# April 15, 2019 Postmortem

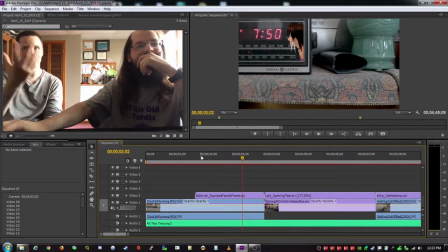2:56 but i don't know but it's a good tone right she she's yeah the clip of someone looking at a surprise so she looks at the clock and sort of set that sets the stakes without with only one single shot i do like it and then the immediate next shot is is me so
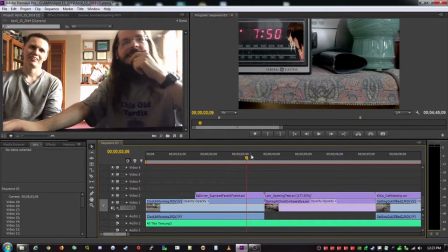3:12 she's like looking at me and then at the time which is actually when i get up in the morning so yeah so that's
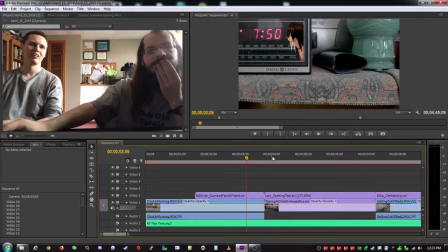3:20 all right the audience thinks that we're a man who's rushing late to work and we wanted to get there on time so i think that that helps we kind of
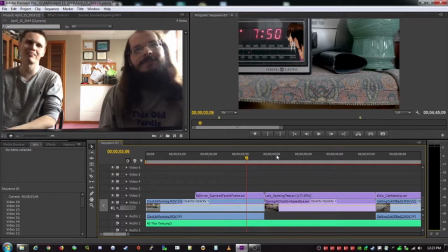3:27 know what we're in the mood for in just one and just looks like three seconds we're gonna see some anime we're gonna see some live action and
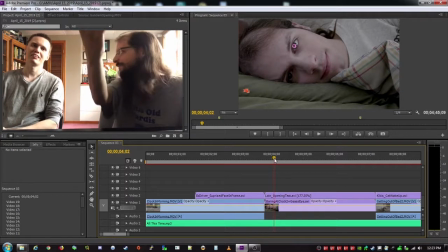3:36 we're gonna to see this man sort of begin his day yeah and that's that is the man that's that is you i very much dislike this
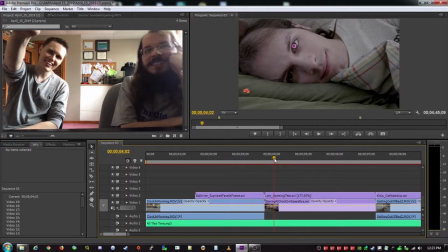3:44 shot is this is this eye is that an anime thing yeah that's from um
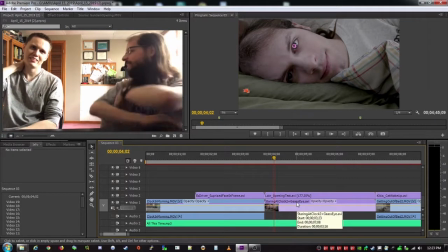3:48 that's from code geass that's the code geass eye okay so why do you dislike this shot
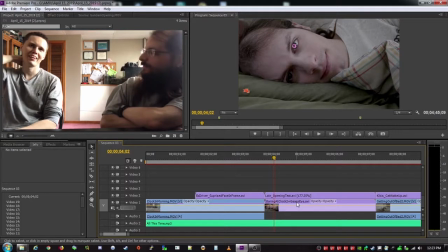3:53 i don't like looking at my face okay so the shot itself is fine
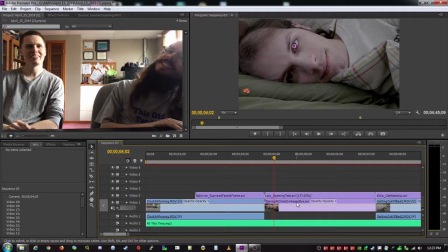3:58 i yeah like i definitely i definitely think you
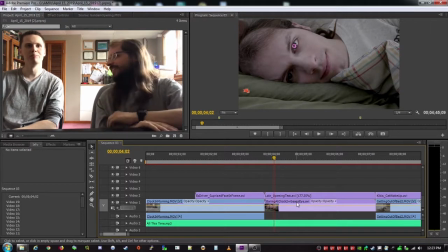4:03 need a shot like this to establish yeah like who the character is um and starting on a close-up of the face is is really
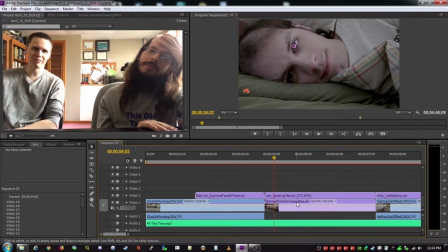4:10 important too because it lets us empathize with this character like near instantly something that a wider shot wouldn't be able to do
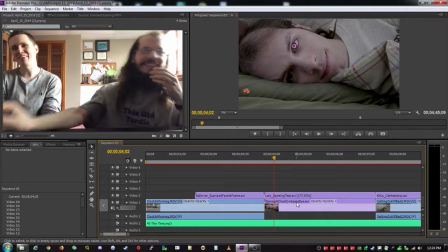4:20 yeah i just don't like looking yeah as a man who filmed himself in a movie you get used to it as time goes on so what else is here we've got the opening text from lane
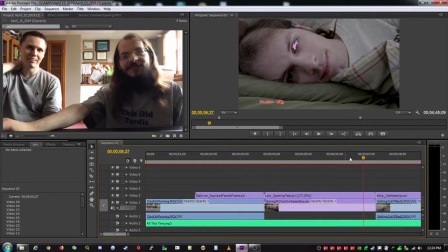4:31 I don't know if you're familiar. I'm a fan of Lane. I love that. I read a lot. It was hard to cut that out. So. You couldn't do a way where you could focus just on the color? Like, what's the background of it?
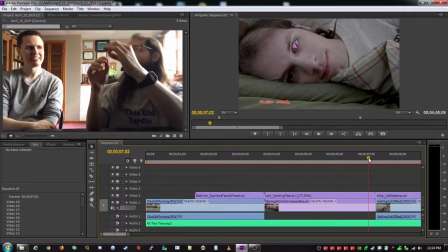4:44 Like, the blue static thing? It's all white. But there's, like, a little. It's, like, it's not white and then immediately red on the text. There's, like, some sort of neutral ground in there. Yeah, that would make it hard. So it was tough. To cut out. Yeah. But my solution is, if it doesn't look good when you cut it out, just make it small. Yeah.
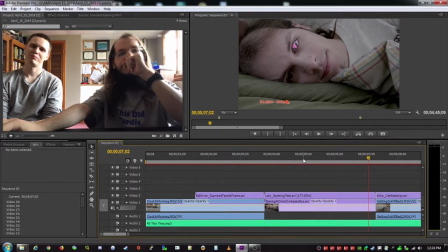5:03 I like to put most of the anime cutouts in Premiere so I can fiddle with them. But in this case, with the Geassai, I actually had to put that in After Effects and then export that.
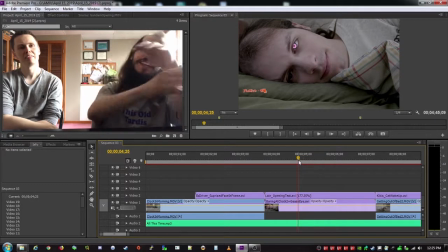5:18 So it would be the Geassai plus the live-action footage, and then export that into Premiere, and then I put the lane text on top.
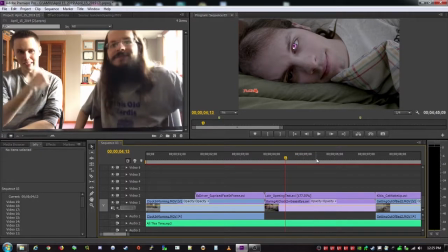5:26 Yes, but that's sort of the dynamic link in Adobe's software lets you do that a
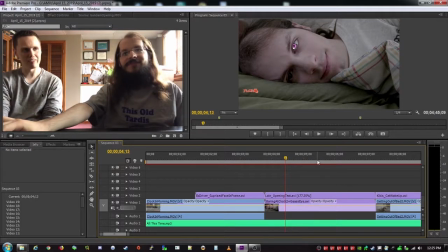5:31 lot easier than if you were doing something in like Sony Vegas or in Avid.
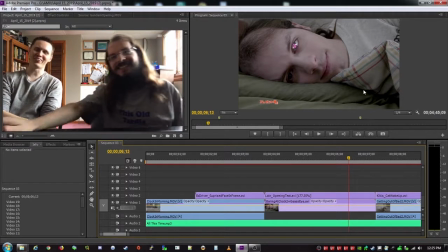5:36 Sony Vegas, of course, my... Your old go-to, but... I'm just sort of old school.
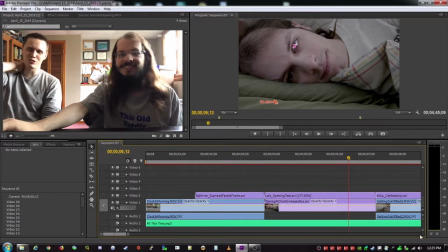5:41 Yeah, this was just a little too complicated a process,
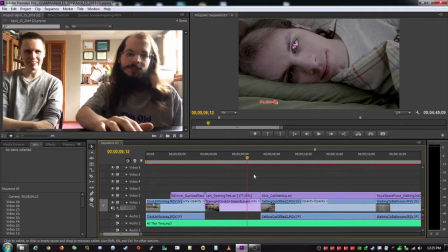5:44 so I had to get you set up with this and serve as a technical, you know...
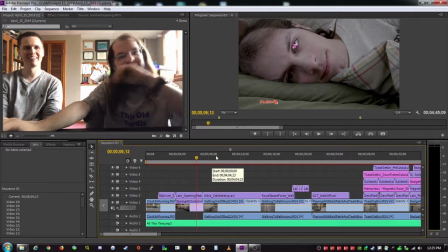5:50 Technical advisor. Go-to guy, yeah. So we've got that shot.
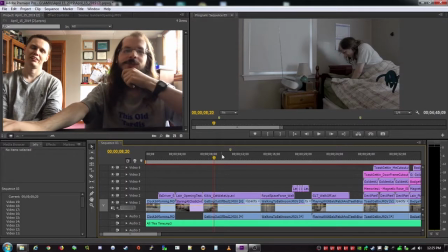5:55 and then we got me getting out of bed I think this is one of the first anime things I cut out with the cat Kiki's cat
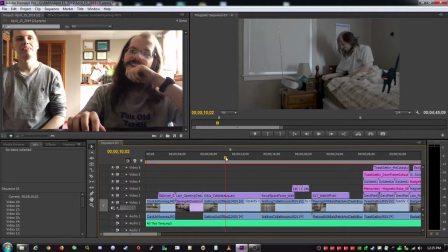6:05 and it's not perfect because you can see I'm like as I get out of bed the like covers are moving that'd be a hard one to do you'd have to do some wiggling in there the cat it still would look unnatural because the cat other than moving up and down the cat's not reacting to being
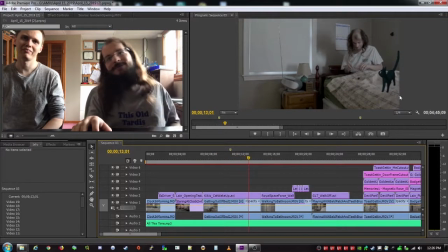6:24 there's sort of a reaction at the end when it looks at me yeah so i went with it i think it's okay i wish from a
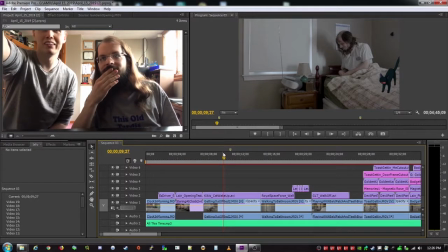6:32 compositional standpoint that we had found a replacement for your item here and i wish we had something here or just let me point with the mouse so
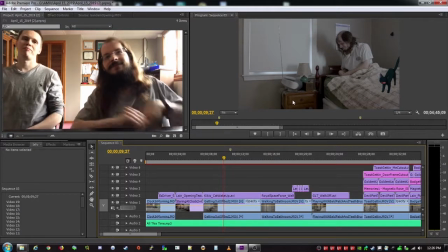6:40 yeah yeah stuff here and stuff here yeah i think yeah it's a good point because you know you
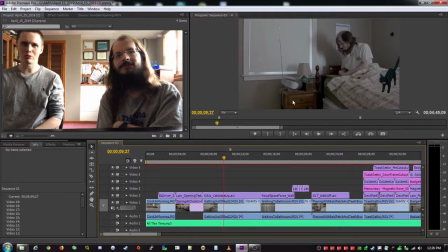6:46 have sort of this neutral tone wall so it's already not something that's gloriously interesting to look at and everything's so compact in there, which could be a thing that we would have gone for,
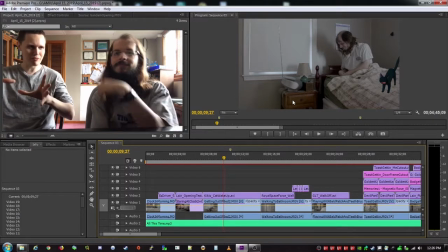6:57 but then if we wanted to go for that where you sort of are too tight-knit and sort of scrunched in this corner,
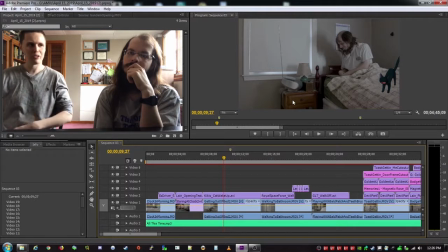7:03 we would have wanted to pull further away to kind of really showcase that. So we're sort of stuck in the middle ground here and didn't accomplish much with this shot.
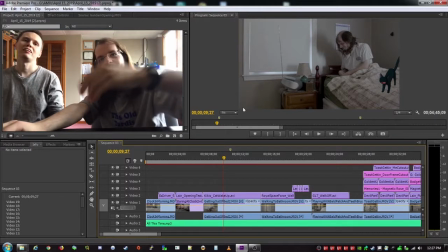7:12 What if we had done more, we'd gotten rid of this space and had more of the bed? Yeah, so that's my other side.
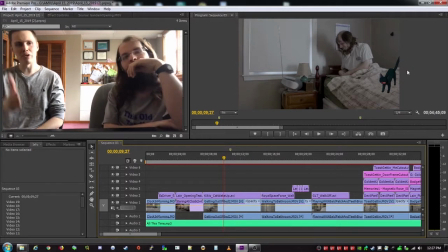7:18 Then the cat would have picked better. yeah you just sort of get tough with like half a window there um and then that that antenna sort of serves as like a weird edge of frame that might have worked out okay but i don't know yeah i think it's tough because yeah like a
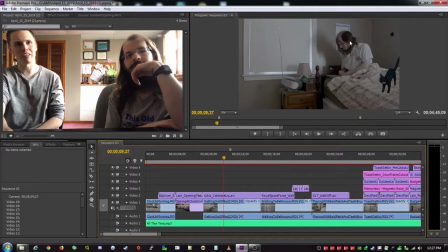7:38 lamp or a second shelf or like a weird poster thing i don't know some something like leaning against the wall like a framed item leaning that you wanted to hang up over here i don't know that's just as i look back i'm like i could have done that shot a little better give
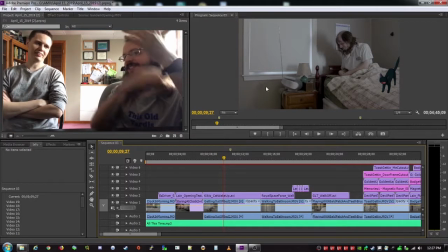7:55 you more room to play i mean i know you charitably described described that we did some storyboarding yeah it was really just a list of shots that we needed
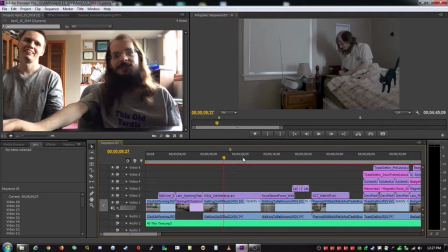8:04 so it's not like i drew a picture of this but i do agree with you yeah stuff because we didn't know yeah you don't know where you're gonna put things and stuff so it's tricky so then we walk to the bathroom.
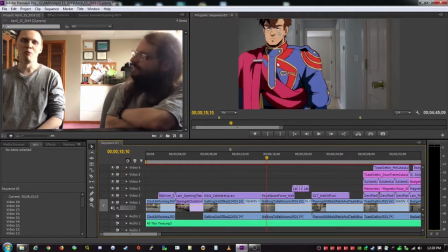8:20 This is from Wings Over Mayonnaise. Wings Over Mayonnaise? I can never pronounce it. It's like, it's Royal Space Force Wings Over, like, Homonaze? But it just reminds me of mayonnaise, so that's what I call it.
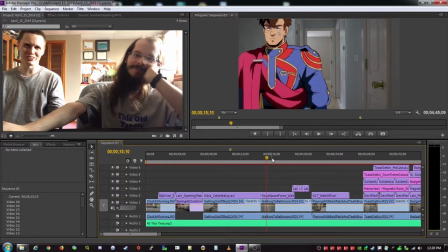8:32 That's just what you call it. Looks like an older show. Yeah. It's done by Gainix.
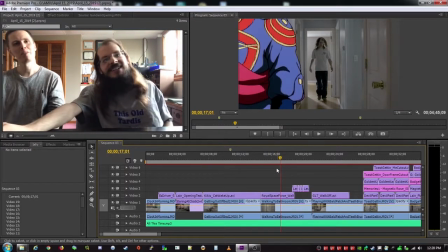8:38 It was one of their earlier shows. Oh, wow. Yeah. I like this.
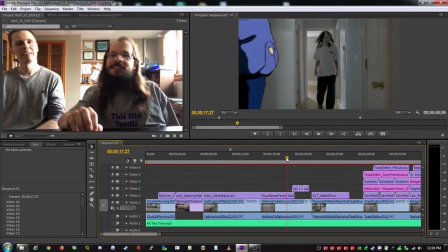8:43 Sets up the scene
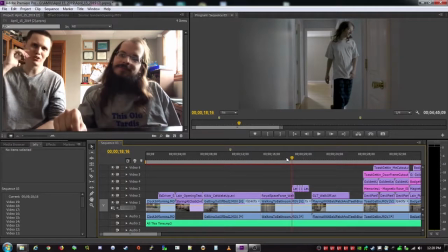8:46 of my morning we'll say pretty good shot again i wish sort of the back of your yeah your wall had something here
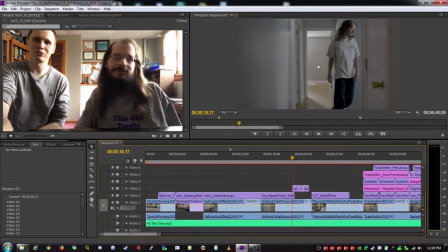8:52 this is boring in the back yeah it's just not to the side it's just not a great uh here you know it's a little tougher yeah another door or one of your frame things would have looked nice here but here's sort of where the eyes drawn because our parallel lines are leading
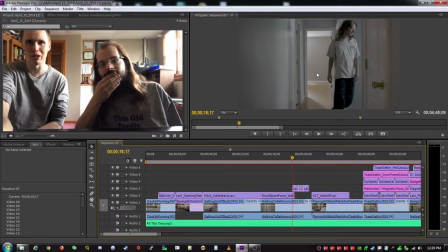9:07 there and you're coming from there so once you leave the frame that's where we're going to be booking yeah i mean if you have some characters i think
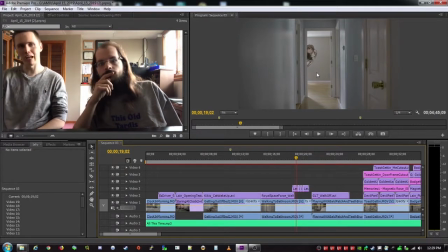9:15 that helps then since our eye follows you and then we have something to look at once you leave but there is like i don't know how long this is like a couple frames of just nothing yeah so it could have been cut earlier but yeah